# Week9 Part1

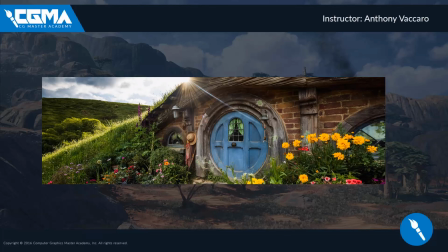[12:11]
And just with the sky and the, kind of grass that has this nice warm tone to it, it gives us this warm, inviting feeling in this really happy place. It feels like somewhere that you would want to live and have a party and smoke a pipe with a whole bunch of hobbits.
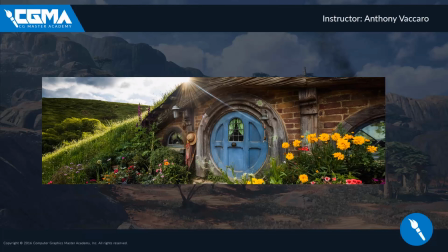[12:28]
So creating these types of moods throughout your scene can really draw the viewer in. It can give that sense of place. When I see this, I understand kind of where this is, and it's someplace that's full of joy and, happiness and inviting, and someplace that I would want to be.
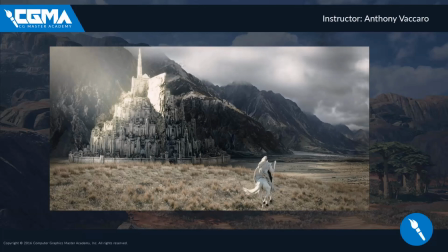[12:48]
Conversely, we can see Minas Tirith from the same movie, Lord of the Rings, and it has a much different feeling. It has a much more somber feeling. There is a drastic drop-off in the saturation and colors used throughout this space.
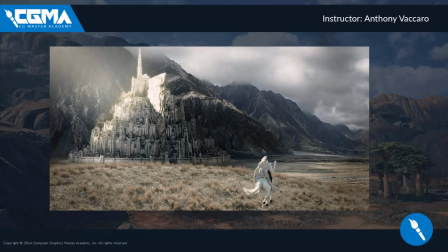[13:04]
We're also seeing a different type of sky. It's very cloudy and moody and foreboding. The just lack of saturation just gives this kind of uneasy, unhappy feeling. This, massive castle town is on the outskirts of Mount Doom, just this,
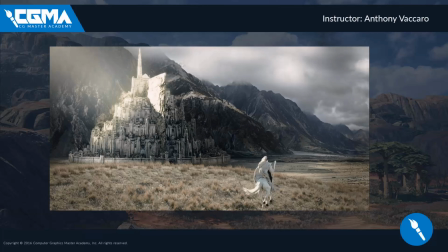[13:24]
terrifying, fiery brimstone place that's really not a fun. So increasing the just lack of saturation throughout this scene is giving it, a less inviting feeling. It's very one-dimensional,
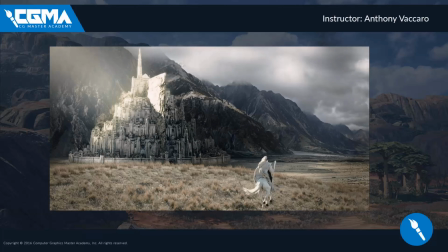[13:40]
very lack of tonality throughout the scene, and it gives that kind of more foreboding feeling. It just doesn't feel like it's a welcoming place. It's not as happy, not as bright and joyful.
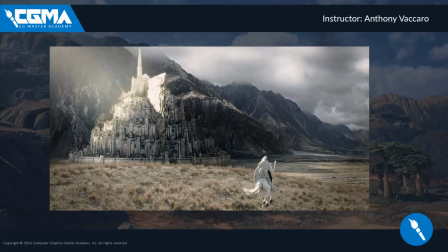[13:52]
And so we're getting these really nice different looks, even though, they are still in the same world itself. So creating those different types of moods are really going to help your environment.
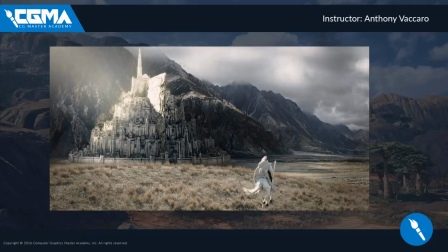[14:06]
Playing with the different colors in your scene can really help emphasize the entire environment. Not only that, but we can also use our lighting to do the same.
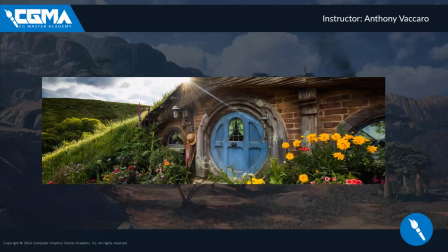[14:16]
In the Shire, we had, more warm colors, a warmer light, and it's not as harsh. It's giving these nice kind of highlights along this ridge here that give this more warm glow.
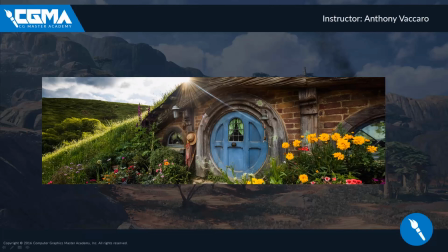[14:30]
Again, it's more inviting. The lighting, the post, the FX, it's all just helping give that inviting feeling.
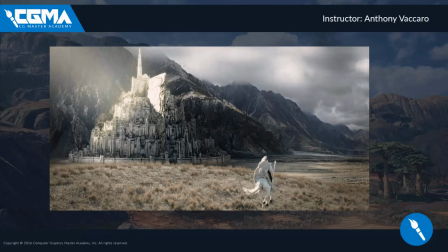[14:36]
Whereas we come here to Gondor and we have this, harsher lighting. It's just a lot stronger. The shadows aren't too dark. They've lightened the shadows up, but still adding that really huge highlight along the castle, the walled city, is really emphasizing
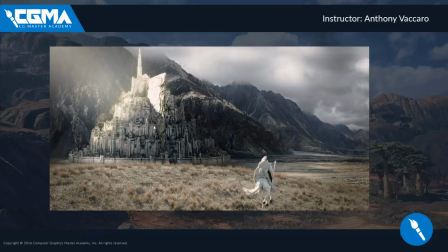[14:55]
this area and just making it just this harsher, kind of just less inviting place you want to go to. So we can utilize light and color to really help sell our scenes.
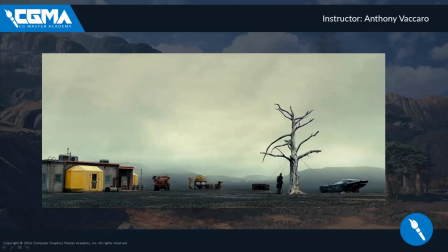[15:08]
Not only can lighting and color help emphasize and give a sense of place to our environments, but so can fog. Here's an example from the new Blade Runner movie where they're utilizing this heavy fog to really give a sense of place in the world where this is.
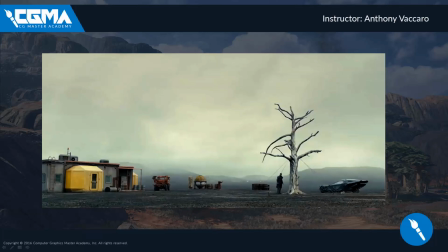[15:24]
You know, it's a kind of dusty, miney place with a lot of heavy fog. It's not bright and cheery. It's not a happy place. And we can also see that they are utilizing the fog to give some really nice separation to this environment. The background drops instantly into fog,
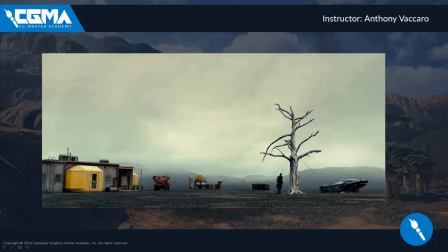[15:42]
and it leaves all the foreground actors and sets really in your main view. It really highlights them, whereas everything else in the background really just kind of falls to the back. But you still get this sense of, you can see the shapes and the silhouettes in there, and you can kind of feel what this landscape is.
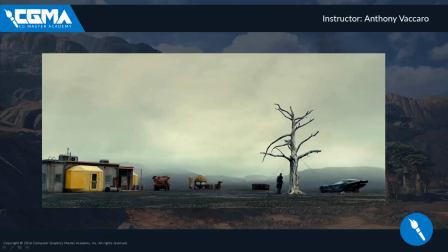[16:01]
It's very barren. There's not a lot of plant life, a lot of foliage, not a lot of people living here. So it's helping establish the mood as well as emphasizing our actor, our tree, and then our little building here. It's emphasizing everything in the foreground.
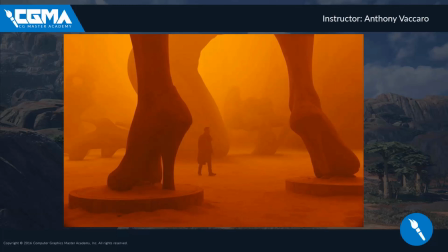[16:20]
And here's another image from Blade Runner where we do something completely different. The scene has essentially one tonal color throughout. It's this very sandy kind of orange, and it's using
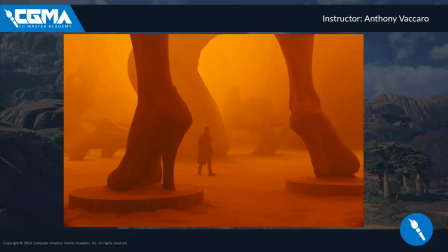[16:32]
extreme fog to really just kind of wash out a lot of the scene and emphasize just a few silhouetted subjects. We see our main character in the frame, as well as these large statues of these kind of women and their shoes.
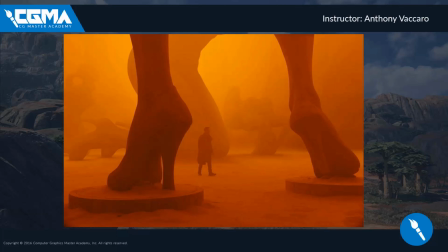[16:48]
They are really not emphasizing a lot of the detail on them because they are using the fog just to really get the kind of color and silhouetted shapes in here. It can create a really dynamic and really eye-catching scene.
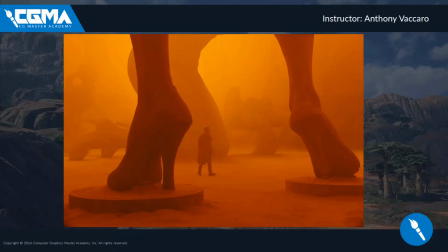[17:03]
So utilizing fog, color can really help bring these kind of elements together. You don't always need wall-to-wall detail to sell something that's really interesting and provocative. The scene doesn't have a lot of detail in it, and yet it's really invoking and really draws the viewer in.
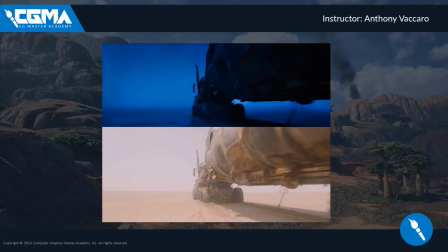[17:21]
Now, another thing we can talk about is kind of post and what is referred to in the film industry as color grading. And that's when you are taking a image or a film that you've recorded and you are changing the look of it,
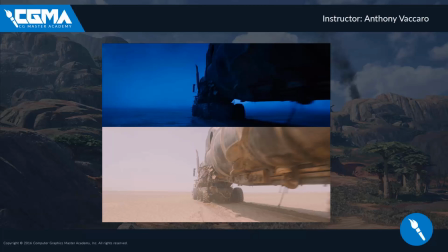[17:38]
utilizing different parameters in your post effects to really change the entire mood of the scene. In games, this is normally just referred to as LUTs. I believe that's done the same as film as well. But a LUT, which is a capital L-U-T, stands for lookup table.
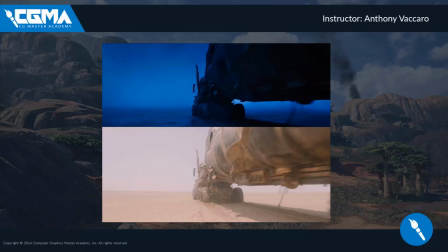[17:56]
And we're going to get more into depth about how to create one in Unreal. But what you can see here is the original footage shot for Mad Max is the bottom one here. And it's this kind of bright sunny day. Everything's really dirty.
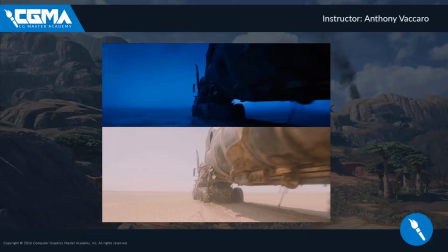[18:11]
But the post effects that they did on the film to get the final shot of changing the tone, making it extremely blue, giving it this kind of midnight twilight feeling, just, overemphasized, of course,
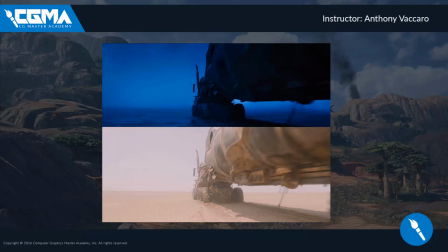[18:25]
but it gives this sense of this truck that's barreling through the desert is doing it in just bright twilight, that the entire sky is super dusty and dirty, and it just helps brighten the sky into this really crazy blue.
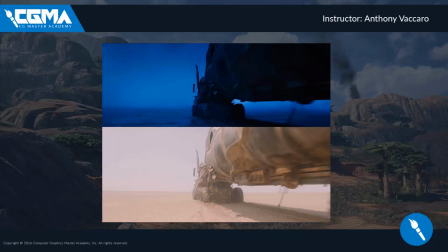[18:40]
And so you can utilize a lot of techniques in Unreal to do this and get these kind of really cool effects. You're not stuck with whatever you've just built, but you can get some really nice, really exaggerated and over-the-top post-FX looks.
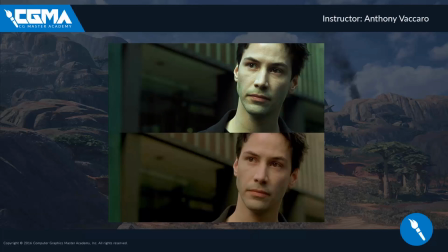[18:56]
We can also see a bit more of a subtle one here with the Matrix. Now the bottom one is the original shot with no post-FX, no kind of color grading at all. And then the top is when the kind of final post effects has been taken.
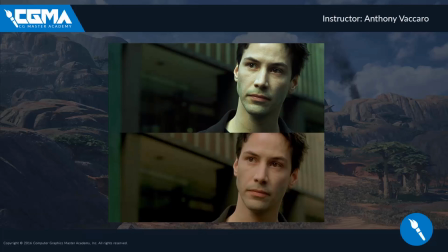[19:12]
It's a bit more contrasty. The entire scene has a bit more of a green tint to it, as that was very much the kind of style and color of the movie to give this kind of artificial feeling to it. So even subtle ones like this can really help sell the difference in your scene.
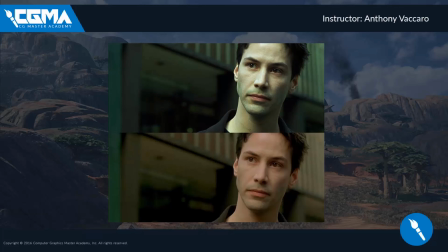[19:30]
And so when we think of all these concepts, from lighting to fog to kind of post with color grading, we can really get a sense that we can change our entire environment fairly easy and give a dramatically different look and feel and result to what we want to achieve and show off to the viewer.
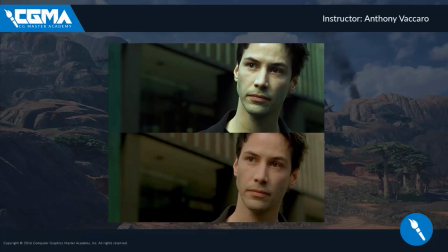[19:49]
including some of these post effects to really kind of punch up your scene and make it have a different feeling. It doesn't need to just always feel like it's a bright sunny day and this is what, my wood or my metal material is obviously going to look like and what these trees are going to look like on a sunny day. You can really change up the mood and feeling and get a great
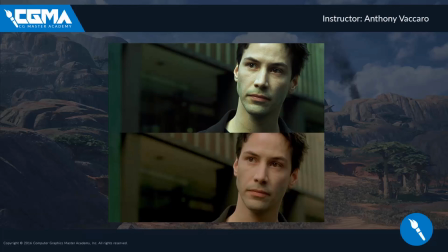[20:09]
sense of place and purpose throughout your environment by just changing up a few things. I will say, however, though, it is a good idea to kind of include potentially a kind of render of your final scene in a more natural, neutral lighting where it's not too crazy and heavy on post.